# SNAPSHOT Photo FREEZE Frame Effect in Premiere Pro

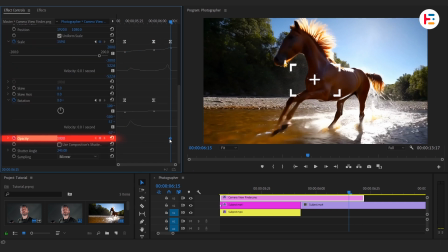(4:06)
Let's also add a fade out by applying keyframes to the opacity, starting at 100% and fading it down to 0%.
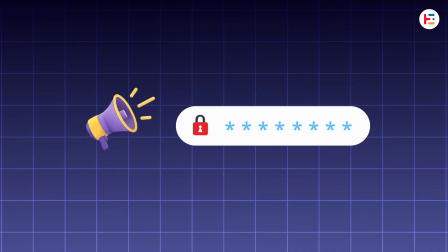(4:16)
Notice, password is flickshot.
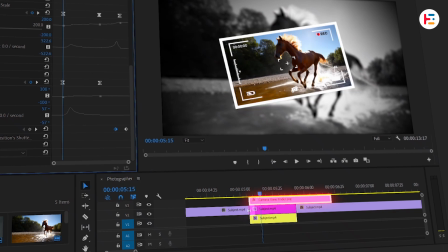(4:22)
Now select all three layers, the freeze frame, the viewfinder, and the second clip, and cut at the starting keyframe.
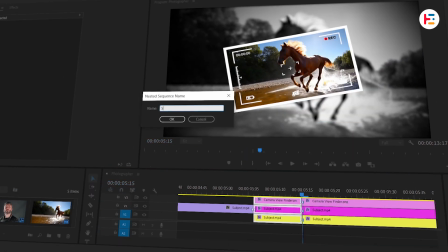(4:32)
Right-click and nest them into one sequence. You can name it something like snapshot.
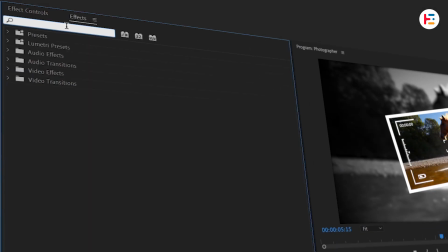(4:38)
Head over to the effects panel and search for the dip to white transition.
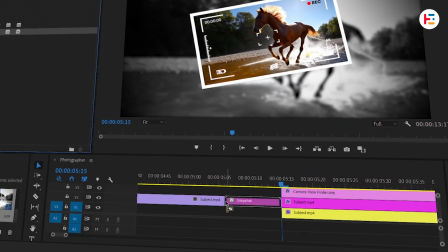(4:43)
Drag it onto the cut between the two clips and adjust the duration to your liking.
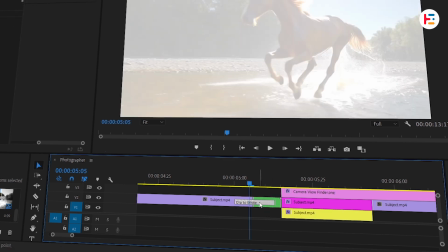(4:48)
This will give you that cool camera flash-like transition.
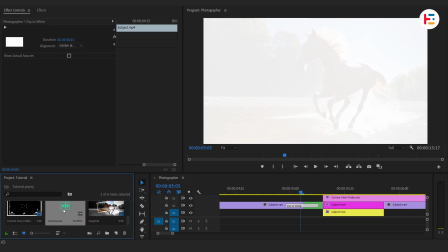(4:52)
To make it even more immersive, let's throw in a camera sound effect at the transition point.
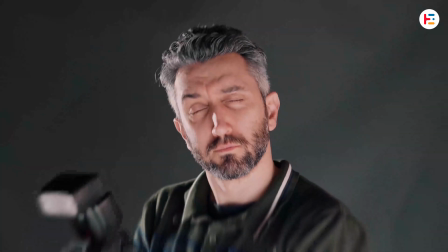(4:58)
And that's it, you've now created a stunning snapshot photo freeze frame effect, just like a pro.